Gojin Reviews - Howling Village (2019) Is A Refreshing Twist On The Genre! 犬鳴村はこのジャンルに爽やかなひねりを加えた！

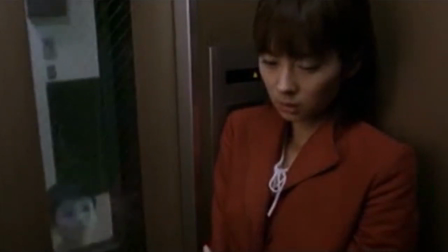262s
This is present in many of Shimizu's flicks, namely Juwan, and that's his ability to just sneak in unsettling imagery within the backgrounds.
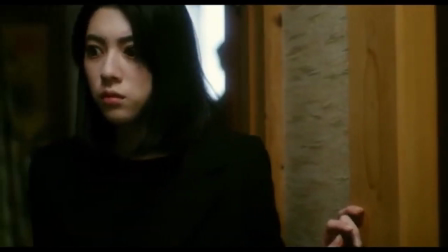270s
These details can be easily missed on first viewing, but that only makes spotting them twice as horrifying.
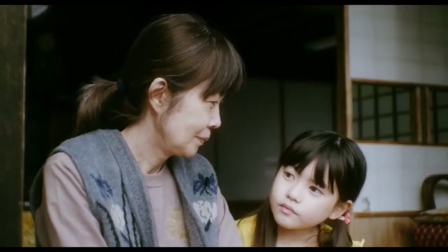276s
Later, though, you'll find out not all of this is what it seems either, which comes back to the elements of drama we talked about.
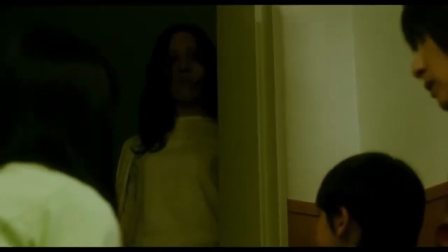283s
But Shimizu does this intentionally to build suspense for what you'll inevitably find out.
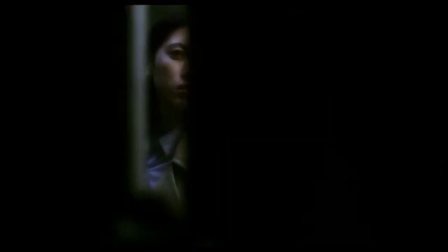288s
Which is smart, as it gives us time to see everything through the lens of our cast,
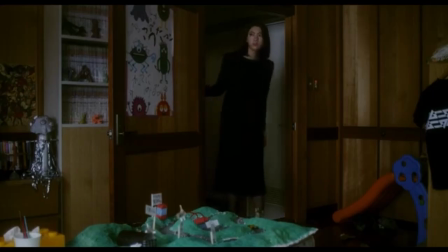292s
including things we won't fear later, and it kinda captures that feeling of times when you're alone at 3am.
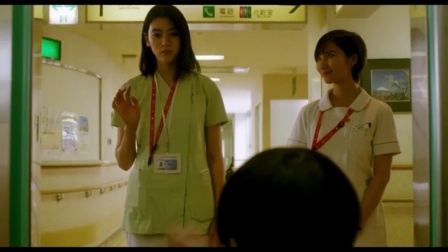298s
You don't have a clear image of what, but something feels… off.
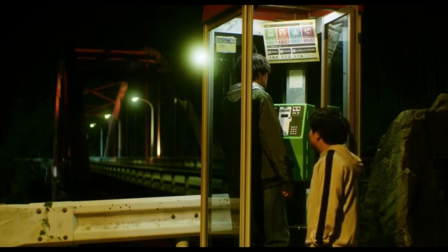302s
It also should be complimented how most of the activities are rooted in logic despite the horror genre often being laughed at for Characters
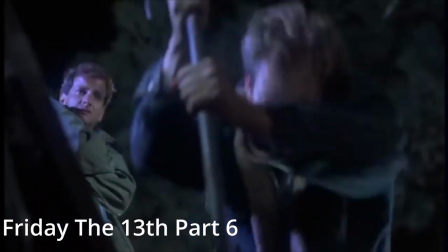311s
doing retarded things that nobody would actually do in these situations Which all I can say to that is have you seen real people?
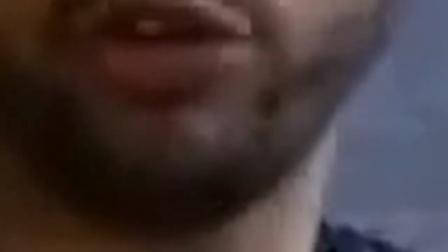319s
They still think Andrew Tate is innocent I want a virgin wife at 16 who's gonna obey me anyway
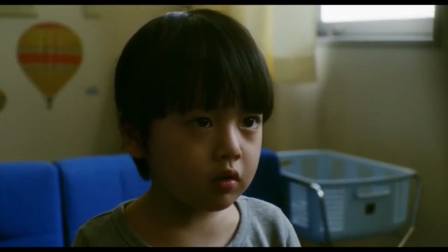325s
None of that is featured here luckily the part with the child having bad dreams he says to keep the ghost of his mother a secret,
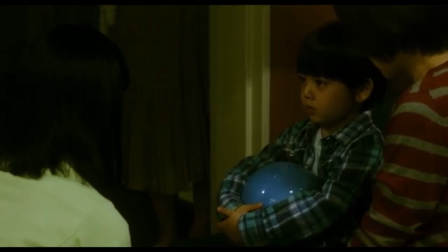332s
and while he refers to her in front of other individuals, it makes sense why they wouldn't raise an eyebrow for anything deeper than him talking about his adopted one. While the writing and directing work together to create a dark, cohesive narrative, The Howling Village is not without its plot holes. There's some messy bits that as of now, I don't see how anybody could properly piece them together. Look, I've watched this film twice in a row and three times in total.
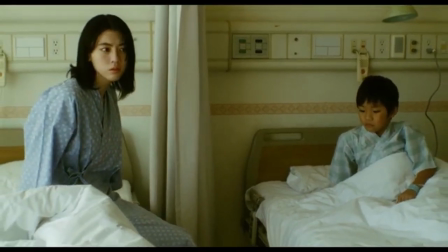357s
And while I've garnered a better understanding over time, I'm still left with unanswered questions.
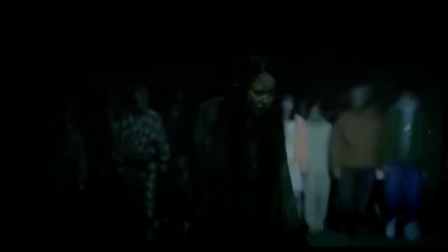362s
Like, what's the connection between the dog curse and the vengeful spirits?
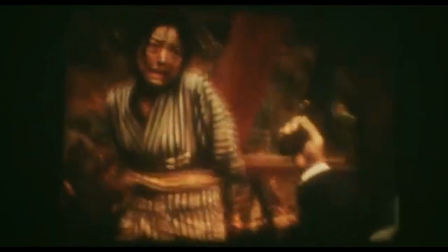367s
All we know is back in the day, they locked women away and spread the lie that they fucked dogs.
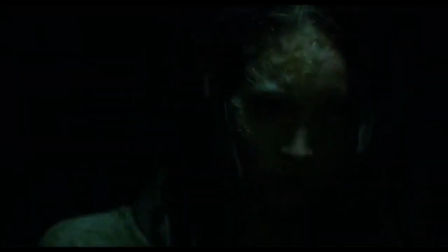372s
But how does that make them into these were-dog-like entities? Are they even spirits?
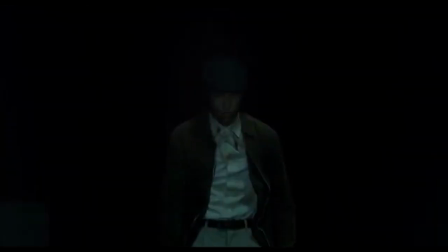377s
Or were they just granted eternal life that gives them the ability to attack ghosts.
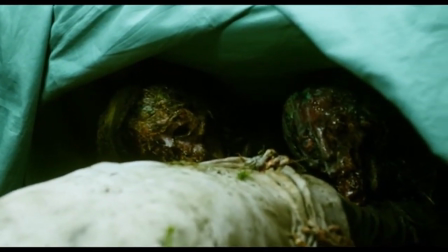382s
It's confusing, and I don't know if that's what Takashi Shimizu intended, if it's something about the mythos I don't know,
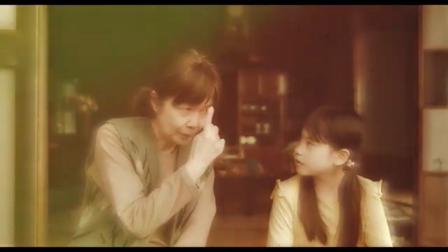388s
if I missed a thing or two presented in the actual text, or if it's just bad writing.
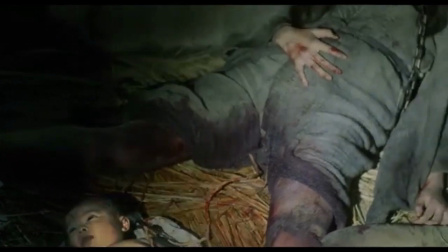393s
However, one could argue that Meya is cursed to keep giving birth in the Inukai tunnel,
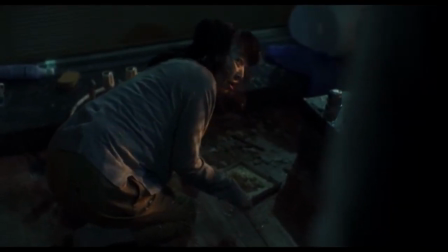399s
condemning her offspring to a canine fate unless they are released from the cursed land,
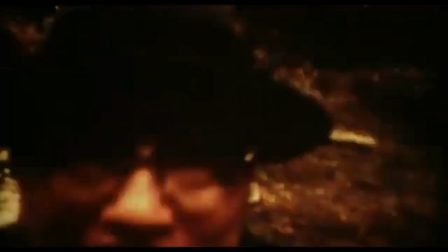404s
as this is supported by the establishment of the girls being rumored to mate with the dogs, and the cinematography's focus on the creatures before it shifts to the newborn.
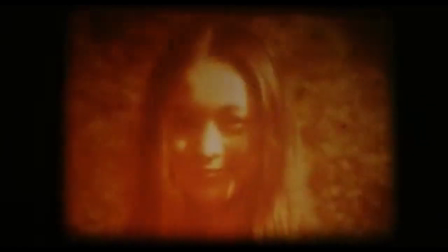413s
Granted, I am not confident in this conclusion since it raises other questions such as what was happening by the end,
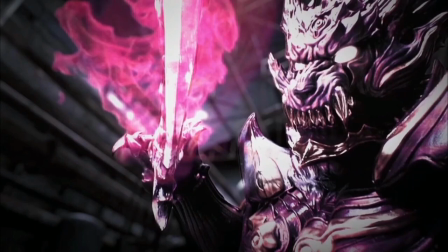419s
but there is evidence in favor of the position if it's one that resonates.
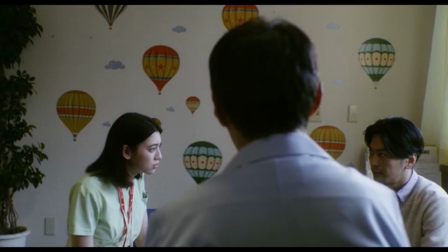423s
That being said, the intricate narrative offers a compelling exploration of themes such as identity,
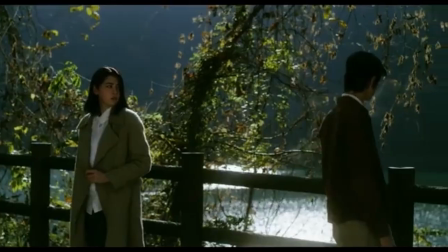428s
loss, and the supernatural that should please anybody looking for a little more with their horror.
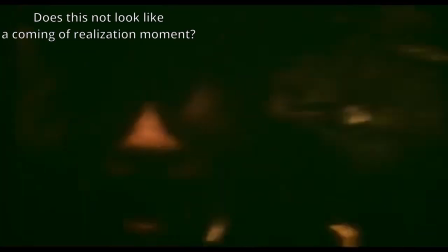434s
Despite it does leave more questions unanswered, than I believe it aimed to.
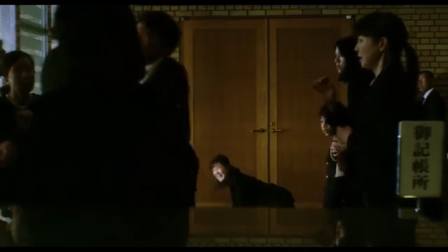437s
However, while the writing and directing lay the groundwork, it's the actors who bring the characters to life, making them feel real and tangible.
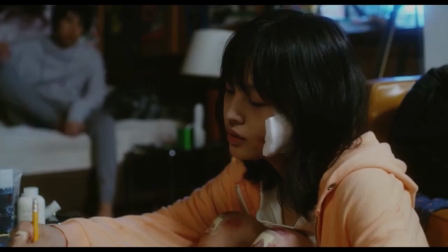446s
Since they're the first people we're introduced to, I'll begin with Akina Nishida and Yuma Murita, played by Ryota Bando and Denka Otani.
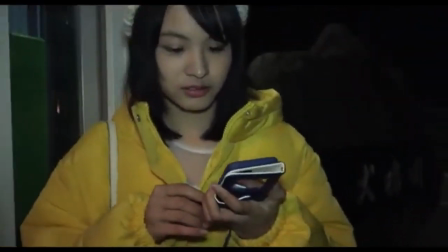454s
Right off the bat, the two are able to communicate how close they are. Even if they're not on screen together a whole lot, from how both speak,
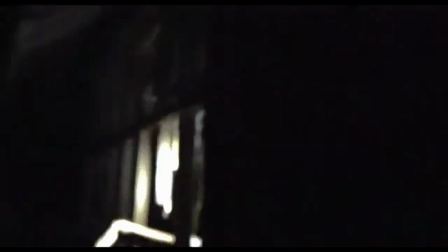461s
there's a level of playfulness around their interactions. from the jumpscares to the hamming it up for the camera,
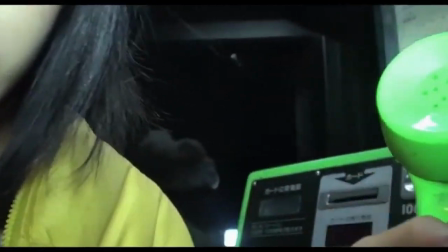467s
but you can also notice a bit of awkwardness in her gestures.
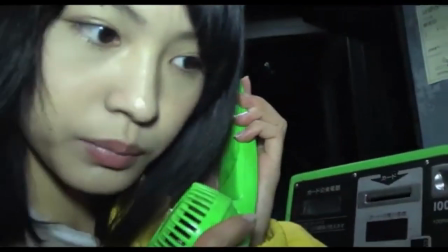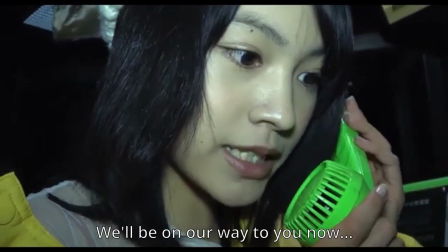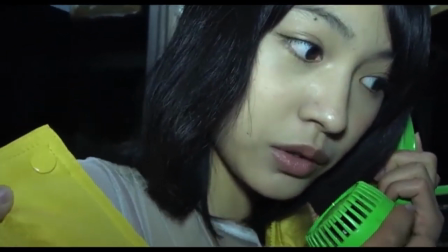481s
Constantly moving her eyes around, quietly speaking, really bringing to light their lack of familiarity both with the place and the camera,
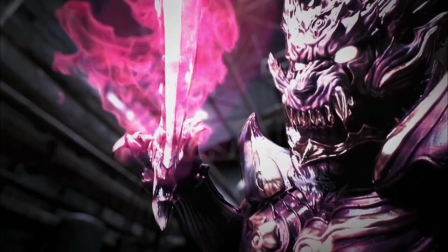489s
which showcases some degree of unease as the paranoia begins to kick in.
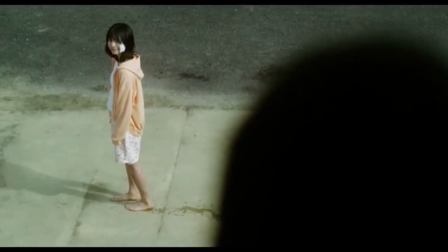494s
All this gradually gives way to the somber demeanor as we witness the forest's impact on our mental state.
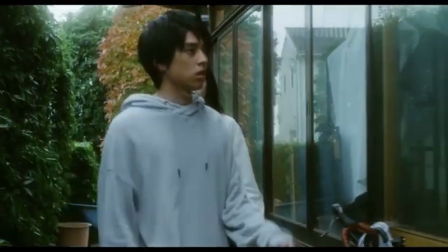500s
Once they make it back in one piece, there's a lot to read from the character's emotional turmoil.